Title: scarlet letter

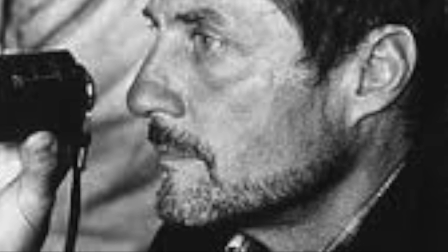The 1995 adaptation of The Scarlet Letter, directed by Randall Joff,
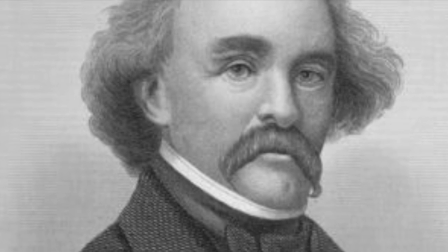was based on the novel written by Nathaniel Hawthorne in 1850.
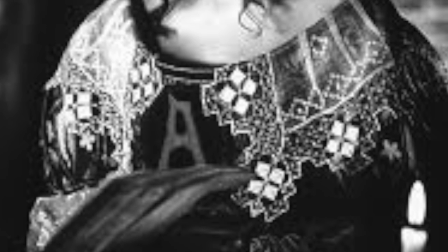The Scarlet Letter takes place in Boston, Massachusetts in the 17th century.
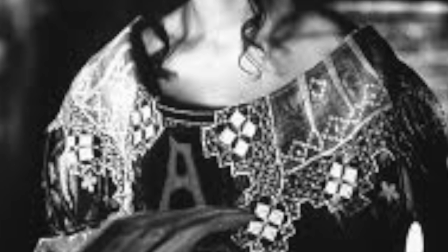The story revolves around a young woman named Hester Prynne who is sent to America by her husband to get situated and prepare for his arrival,
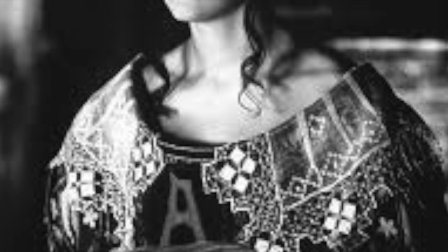but he never arrives.
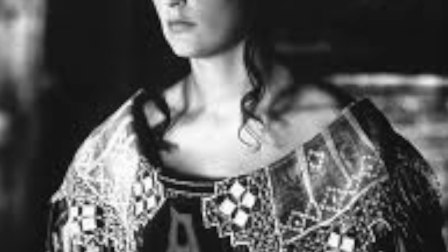Hester commits a grave sin of adultery in her husband's absence and is punished by wearing the scarlet letter A on her breast.
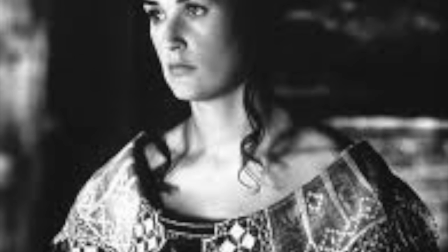As a result of her sin, she bears a child out of wedlock that she names Pearl.
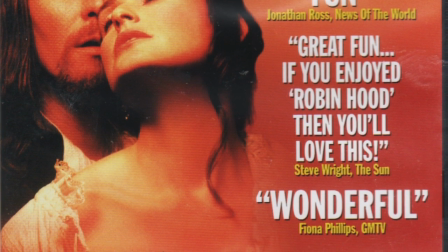Hester is sent to jail for her crime. The story begins as Hester walks out of the jail onto the town's
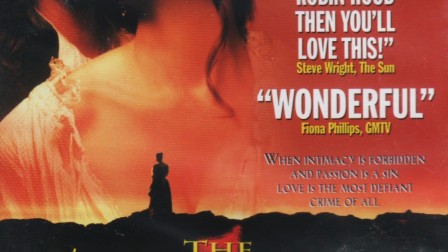scaffold with her child in her arms so she can be shamed in front of the whole community as part of her punishment.
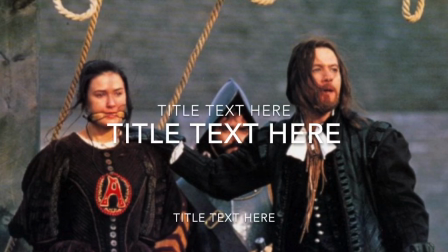In the distance she spots her husband, who now goes by the name of Roger Chillingworth, the town's new doctor.
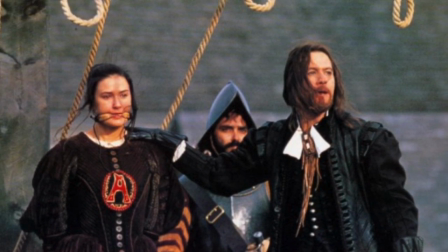Chillingworth makes Hester promise not to tell anybody about who he is because he wishes to start a new life.
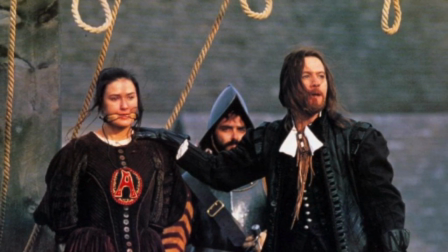He begs for Hester to reveal the name of the man that sinned beside her, but she refuses to give his identity up.
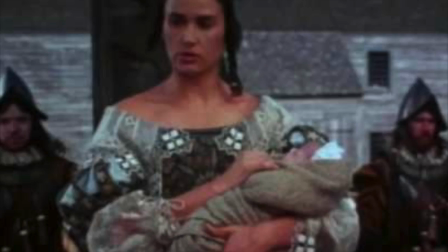But Roger is determined to find out who the father of her child truly is.
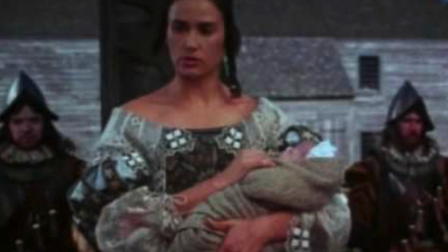As time passes, Hester now lives in a cottage outside of town with her daughter and supports herself by working as a seamstress.
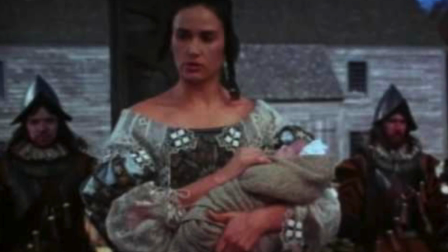The community attempts to take Pearl away from Hester, but thanks to the town's Reverend Dimsdale,
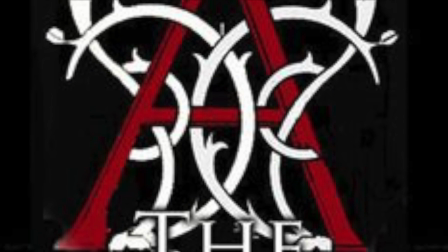the town's minister, he is able to convince them that only Hester can raise Pearl.
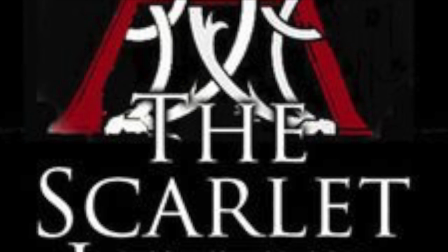The minister becomes gravely sick, caused by distress and guilt.
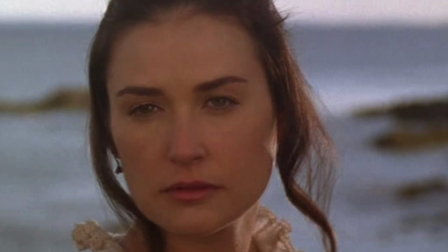Chillingworth attaches himself to the minister, thinking that his torments have something to do with Hester.
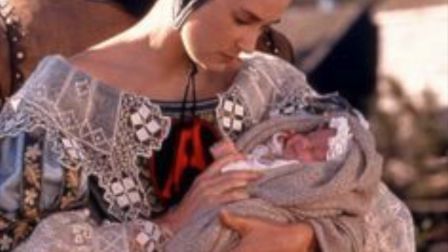We learn that Dimsdale is punishing himself for his sins and that he is the father of Pearl and the man that sinned alongside Hester.
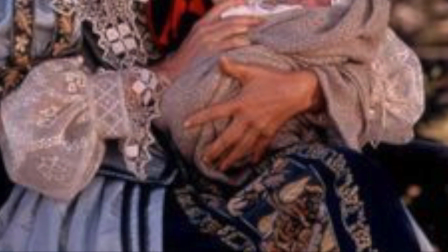Hester begs Chillingworth to stop adding to Dimsdale's self-torment, but he refuses.
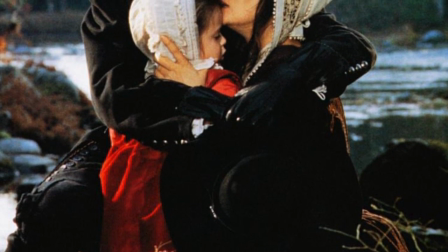Hester then schedules a meeting in the forest with Dimsdale, and they decide to run off and be a family together.
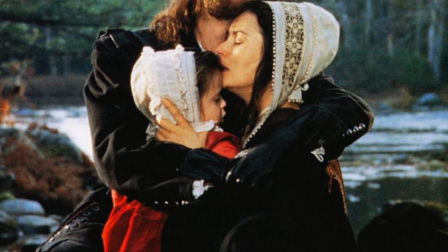A day before their escape, the townspeople gather for a holiday, and Dimsdale delivers the best sermon he has ever given.
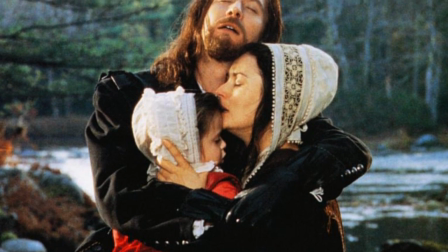Seeing Hester and Pearl standing on the scaffold,
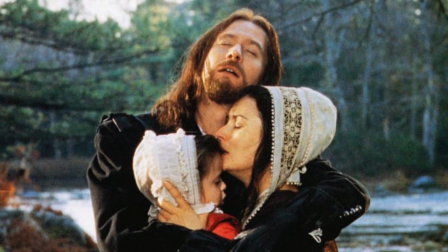he stands with them and confesses his love for Hester and reveals the letter seared into his flesh on his chest and falls dead.
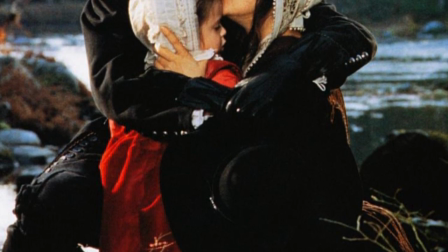In the scene you are about to watch, we see Hester and Mistress Hibbins being accused of witchcraft and about to be hung.
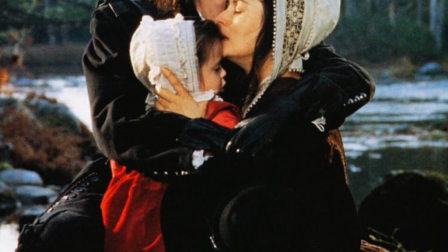But Dimsdale dramatically enters and proclaims his love for Hester and admits that he is the father of Pearl.
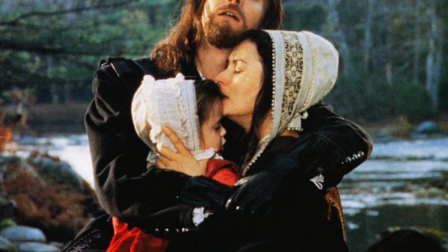This scene was chosen because we see that how the director took advantage of his directorial liberties and completely changed the ending of the book,
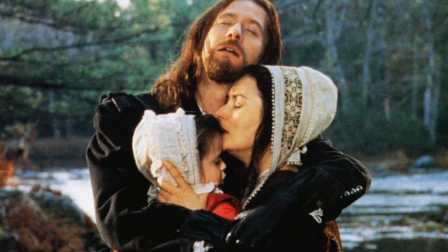which in my opinion destroyed Hawthorne's message of the book.
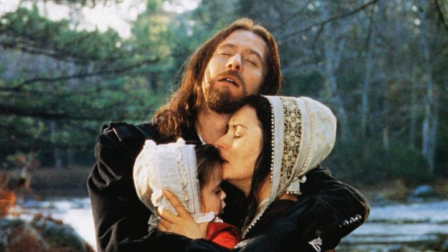Joff completely romanticized the movie from beginning to end to make it appeal to a much broader audience and couldn't have missed the literary adaptation mark more.
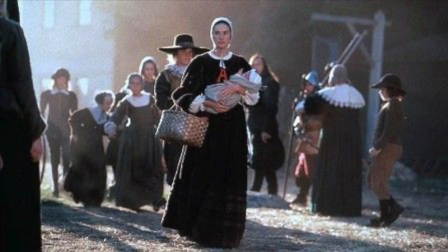In this scene, Dimsdale was supposed to drop dead out of guilt, but instead lives happily ever after as a family. In my opinion, the director lost Hawthorne's exploration of how the Prutens
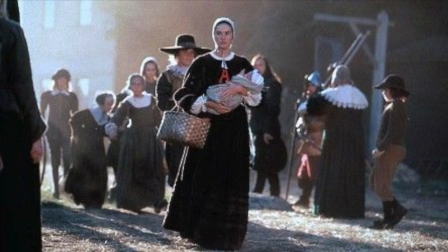internalized guilt as well as the exploration of the way they live their lives. This scene was also chosen because it illustrates the main theme of guilt and suffering, which is what we are about to see in the clip.
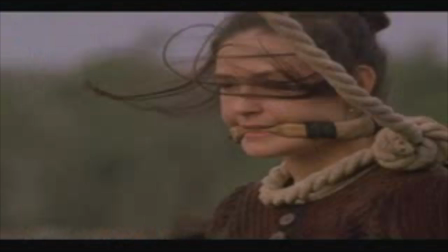Here we see how the director gives us a long shot of the scenery to reveal the setting of the movie,
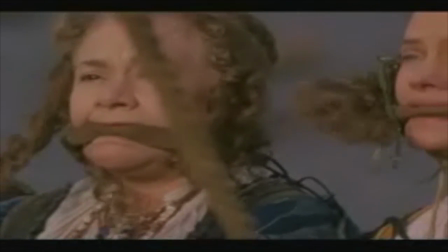and closes up to reveal the scared expression on Hester's face.
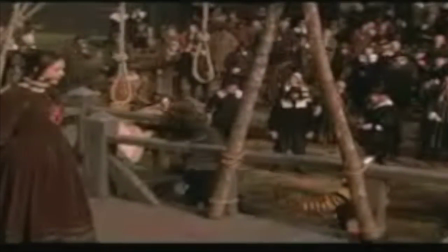The costume designers used clothing from the 17th century to keep the storyline as authentic as possible.
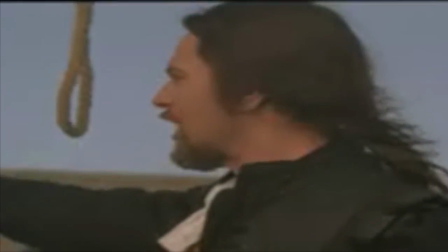Hester is wearing a dark undertone so that the scarlet letter A could be seen easily and give a greater impact on the scene.
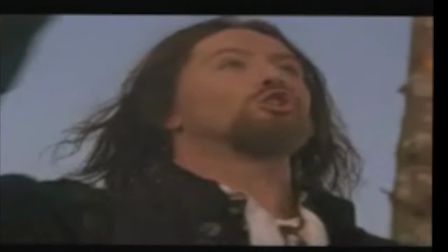The lighting in this scene is bright to match the scene in the book and helps us see the facial expressions on each of the characters.
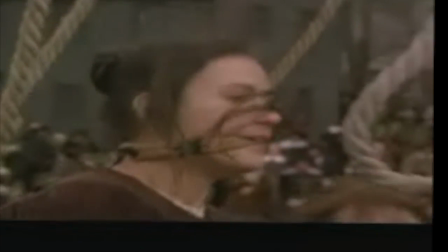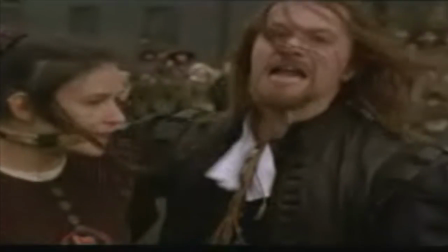I love this woman.
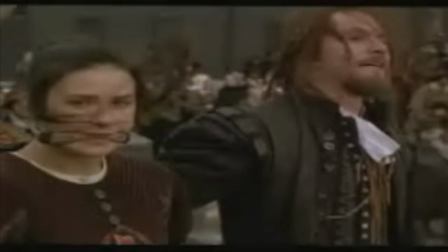I am the father of her child.
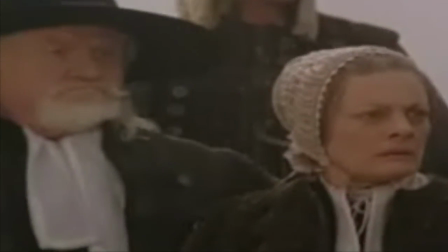And in God's eyes, Music playing in the background is instrumental.
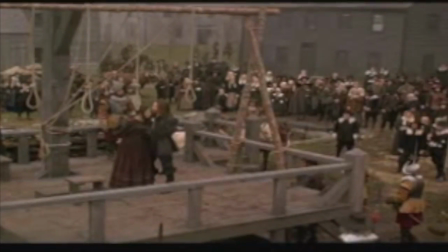It provides a more dramatic and captivating tone for what Dimsdale is revealing about himself, and helps improve the scene.
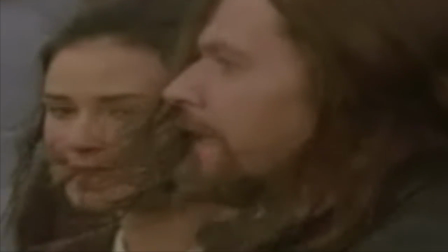now if you must,
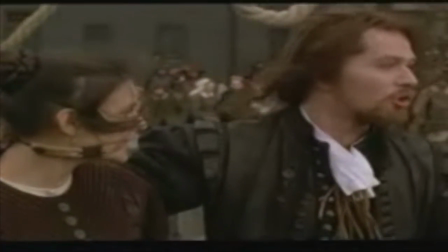hang someone to appease your anger and your fear.
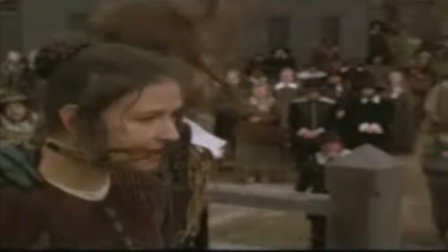Then hang me.
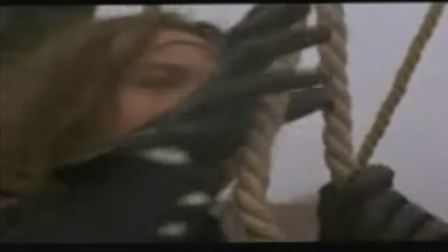This scene connects to literary theory because Dimmesdale takes off the mask he
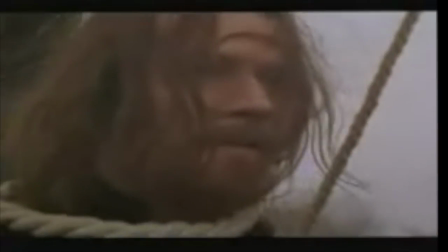has been wearing for over 7 years and finally reveals his true self.
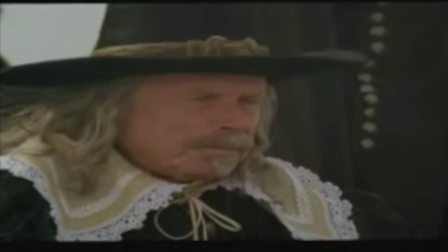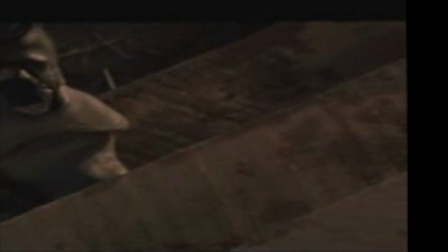Demi Moore, who played the character of Hester Prynne, was a poor choice to portray her.
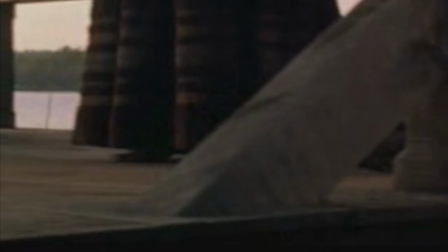She tried too hard to reflect Hester's character in a horrible way. Her fake British accent was an understatement and ruined the authentic portrayal of Hester.
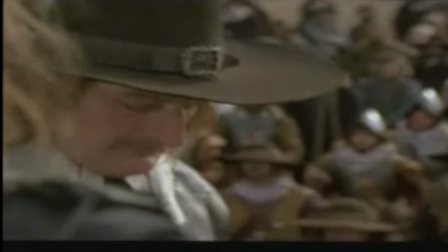Gary Oldman, who played the part of Arthur Dimmesdale, did an excellent job at portraying the character of a minister.
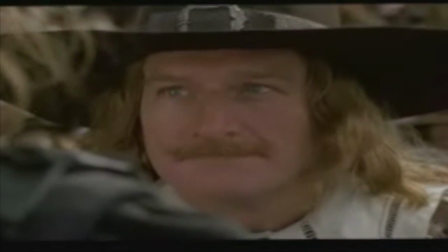He was exactly what was described in the novel and what was expected of him.
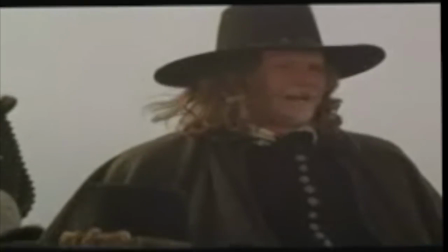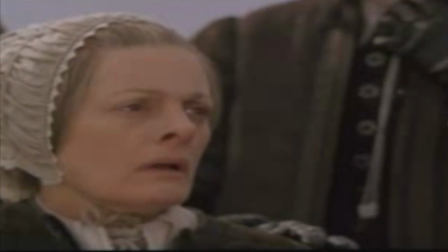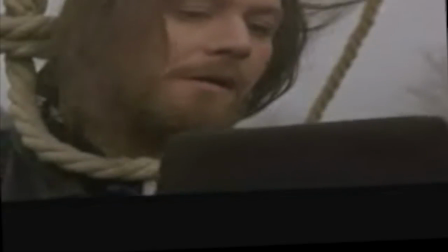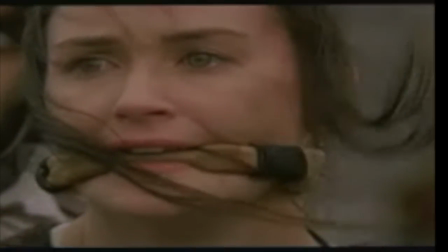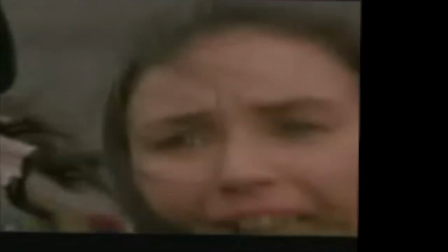This film was rated R and was for mature audiences only and had a lot of graphic scenes such as the one we are about to see.
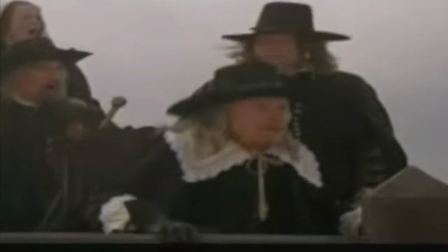Since the whole movie was romanticized, it is more of a chick flick about love and happily ever afters, as you can see in the end of the clip.
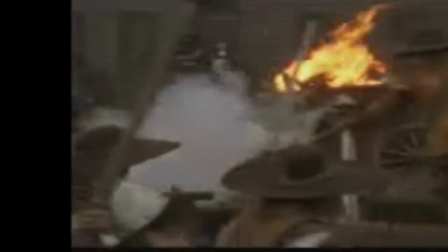This scene with the Indians never happened in the book and was just used as a climax to make the story more interesting overall.
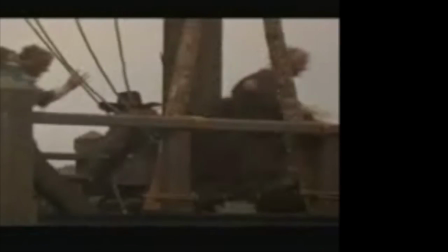Where's Quill? He's in the armory. Come on!
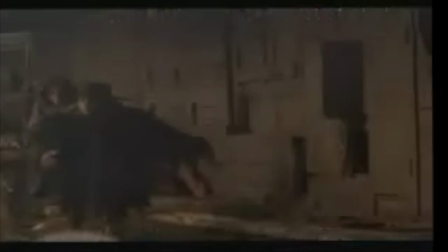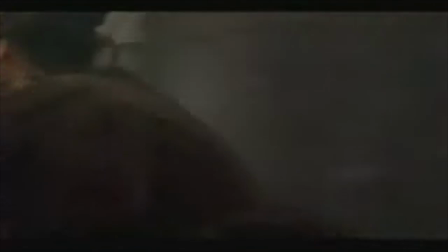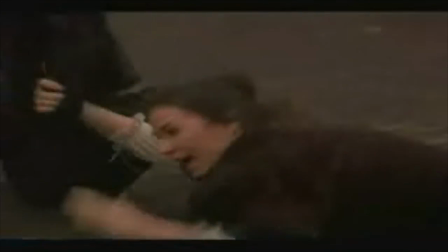Where's my child? He's in the meeting house.
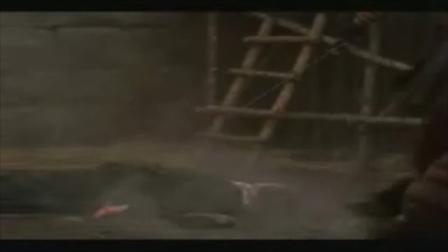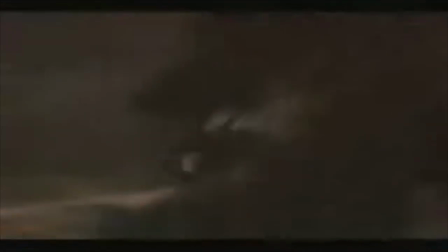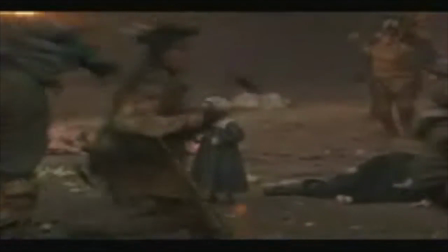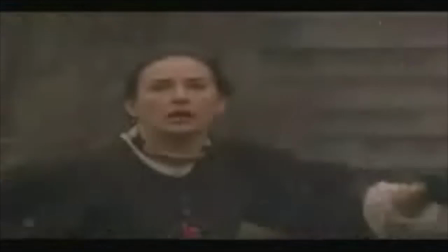In the ending of the clip, when they are all hugging,
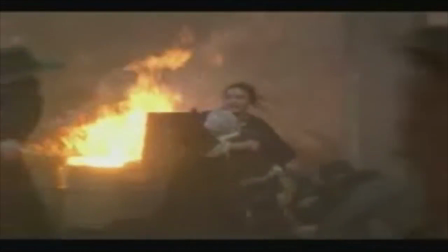this foreshadows the happy ending that is not seen in the book but was changed to fit the director's vision.